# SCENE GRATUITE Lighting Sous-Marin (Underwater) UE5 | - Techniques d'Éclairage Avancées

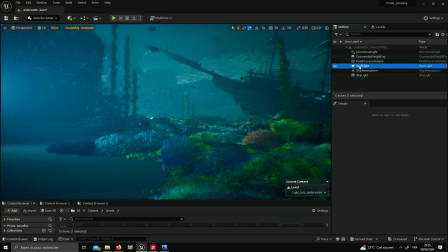12:14 Moi, avec ces rec lights là, je vais jouer justement à
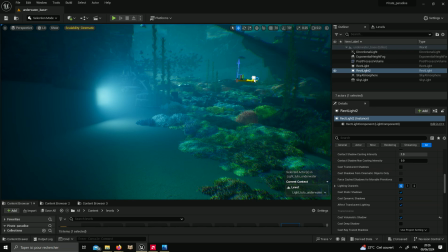12:19 bah, les placer, comme je l'expliquais dans la première vidéo, pour découper les plans.
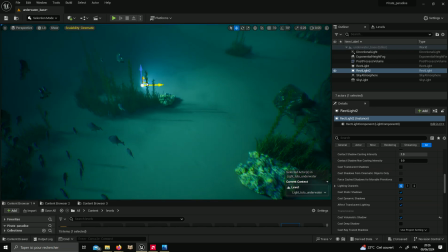12:24 Exemple, je vais aller ici derrière le bateau. Derrière le bateau, je vais caster, comme ça. Augmenter un petit peu l'atténuation. Et pourquoi pas augmenter la puissance.
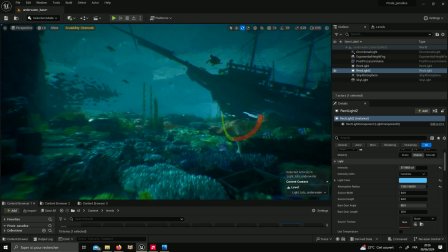12:35 Pour essayer, depuis mon point de vue caméra, vous voyez, de détacher les plans.
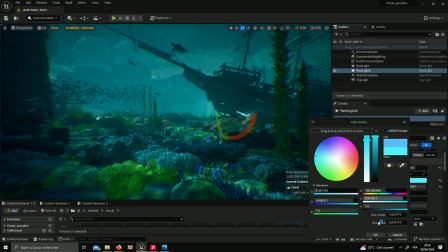12:41 Alors peut-être on peut le faire aussi avec de la couleur hein, pour aller. Vous avez vu un peu ce que ça ajoute dans ma lumière ou pas?
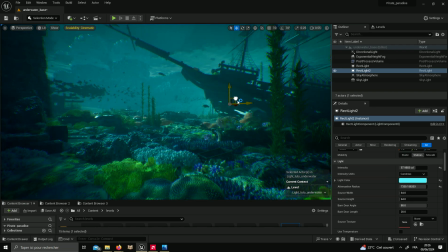12:46 C'est vraiment un élément qu'il faut faire avec discrétion parce que le but, c'est pas de cramer les couleurs. Mais ça peut vraiment vous aider à distinguer. Par exemple, là, vous voyez, derrière, il y a aussi des planches.
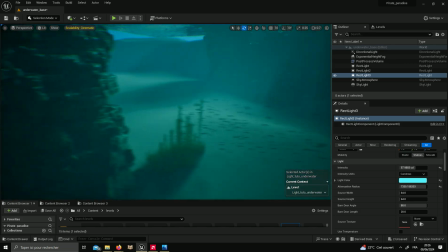12:58 On peut peut-être aller se promener un petit peu. On prend ici notre lumière. Alors là, elle s'est enfuie.
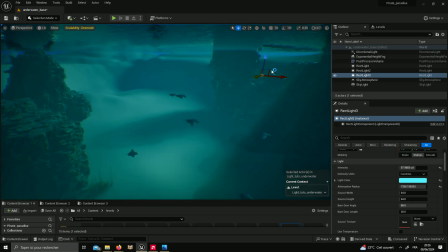13:03 Hein. La lumière s'est un petit peu enfuie là-bas. Hop. Mais il ne faut pas hésiter comme ça à venir placer des lumières pour sculpter,
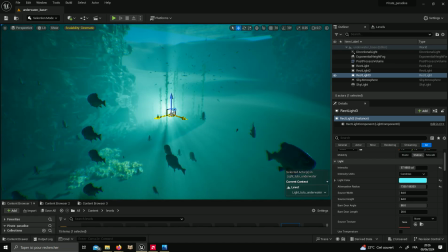13:14 mettre en valeur vos reliefs, mettre en valeur les végétations.
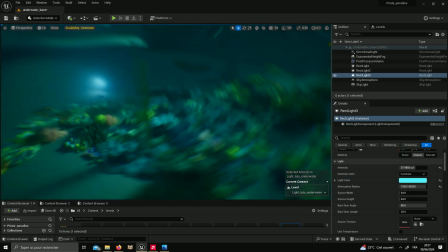13:20 Regardez à travers les.
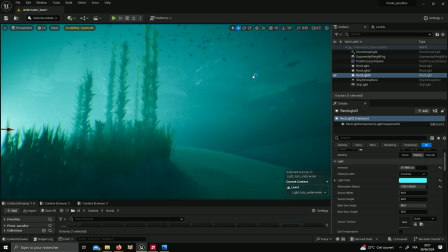13:22 Là, quand on est là comme ça, à travers les algues, vous avez vu les effets que ça peut produire, c'est vraiment cool, parce qu'on va avoir ici la volumétrie.
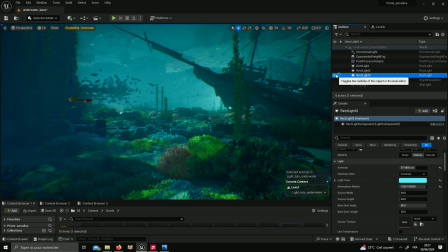13:30 Donc, il faut vraiment pas hésiter. Alors là, elle a peut-être un petit peu forte celle-là.
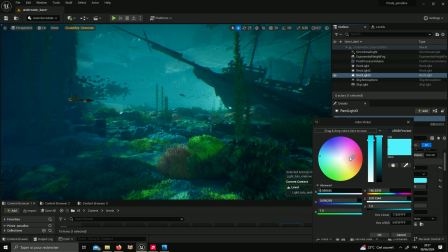13:36 Et après, on équilibre, parce que si tout est éclairé, malheureusement, bah, c'est plus difficile de. Si tout est éclairé pareil, on se rapproche de l'homogénéité. Et nous, ce qu'on veut encore, c'est que notre lighting, il raconte un petit peu quelque chose.
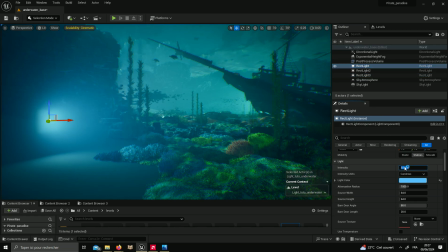13:49 Là, celle-là à gauche, je pense qu'elle est un petit peu forte. Je vais la baisser un petit peu. Je vais la mettre plutôt de moitié vers 4.
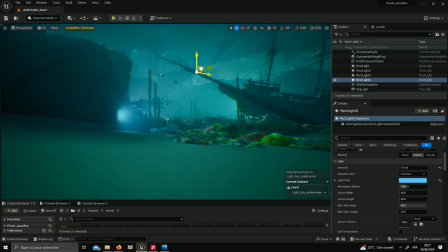13:56 On peut aussi avoir des lumières qui viennent du dessus. Hein. Si vous voulez faire un peu comme s'il y avait un rayon.
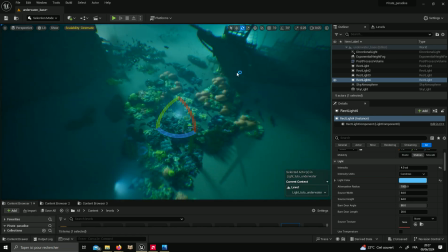14:01 Hop. Un rayon de lumière. Vous pouvez avoir des rec lights comme ça qui sont assez larges.
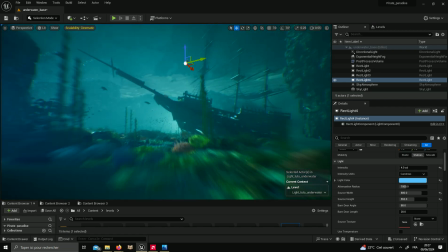14:07 Hein. Hop. Et qui vont, par exemple. Hop, là je mets un peu de lumière.
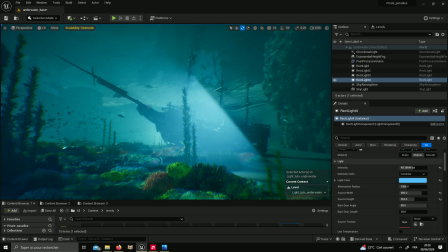14:15 Lumière lightée. Hein. Hop. Je mets ça. Voilà. Des fois, je fais G pour un peu réafficher la lumière, c'est mieux de voir le panneau.
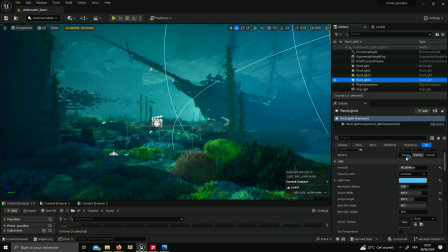14:28 Un petit peu sur le côté. Là, elle est un peu trop forte, mais. Hop, oui. Sur la droite, là, de l'écran, ça me rajoute une petite brume, un petit volume qui, parfois, peut être cool.
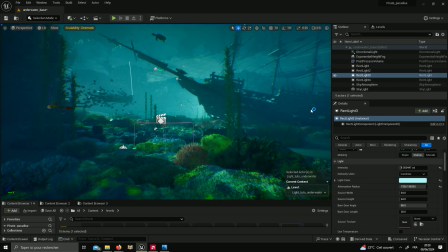14:39 Donc voilà, j'espère que vous saisissez un petit peu l'idée. Là, j'ai essayé de breakdown un petit peu de A à Z. Il n'y a pas de retracing dans cette scène. Je le fais vraiment avec les outils de base. Vous n'êtes pas obligé d'avoir une carte graphique de fou furieux pour faire forcément ça.
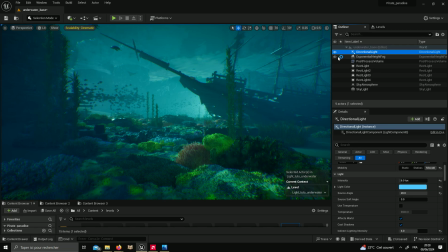14:54 Et c'est un éclairage qui est parfaitement viable, même en direct, hein, pour du jeu ou pour des choses un petit peu comme ça.
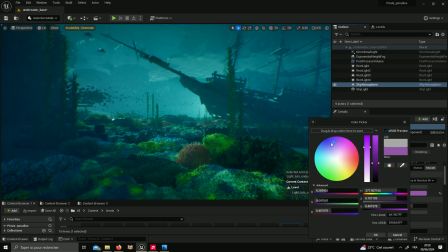14:59 C'est pas un éclairage qui est extrêmement gourmand. Voilà, j'espère que ça vous a un peu plu et éclairé sur un petit peu ce que vous voulez faire.
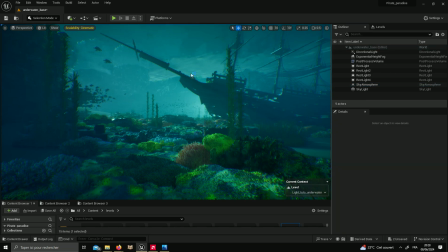15:08 Pour ceux qui se posent la question, l'effet un peu de dos en haut, je l'ai fait avec le plugin qui s'appelle Water.
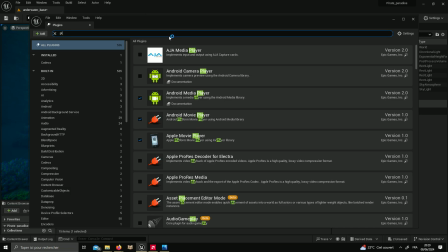15:14 En fait, c'est juste un plane plat avec une texture d'eau. Voilà, c'est tout ce que j'ai fait. Je tape Water ici, Water expérimental.
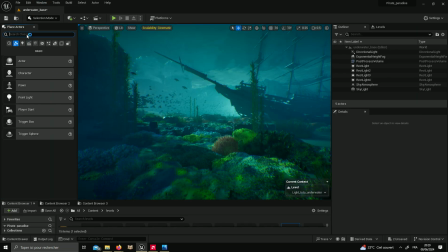15:22 J'ai été dans les Place Actors et j'ai fait ce qu'on appelle un Water Body Custom.
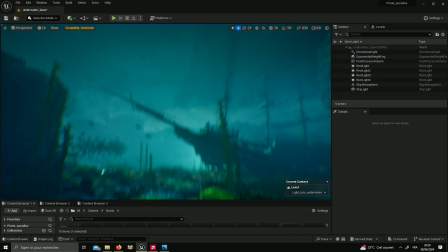15:27 Là, en fait, ce Water Body Custom, je l'ai pris et je l'ai vraiment mis à la limite de la scène.
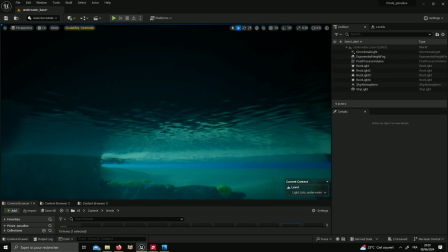15:33 Regardez l'extérieur ce qu'on a. Et je l'ai vraiment mis à la limite de la scène pour qu'on ait cet effet un peu, hop, vous voyez, plafond.
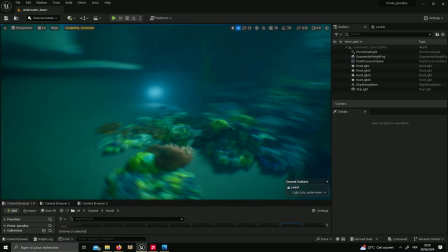15:39 Si vous le mettez pas, ça. Bon, moi, il est dans mes données, mais si vous le mettez pas, ça peut vous.
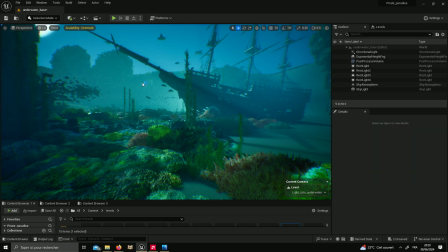15:44 Ça enlève hein, quand même. Regardez, on est quand même sur une autre ambiance quand il n'y a pas le plafond. J'espère que ça vous aura plu,
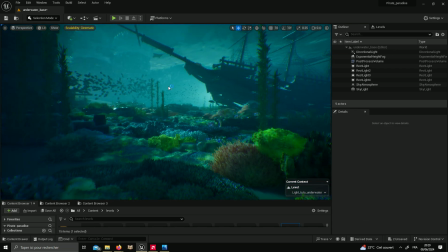15:51 n'hésitez pas à poser des questions. Je vous mets aussi parfois ben voilà, des petits retours vers d'autres vidéos. N'hésitez pas, c'est Unreal, c'est large, c'est vaste et les connaissances elles se consolident petit à petit. Allez, à plus tard.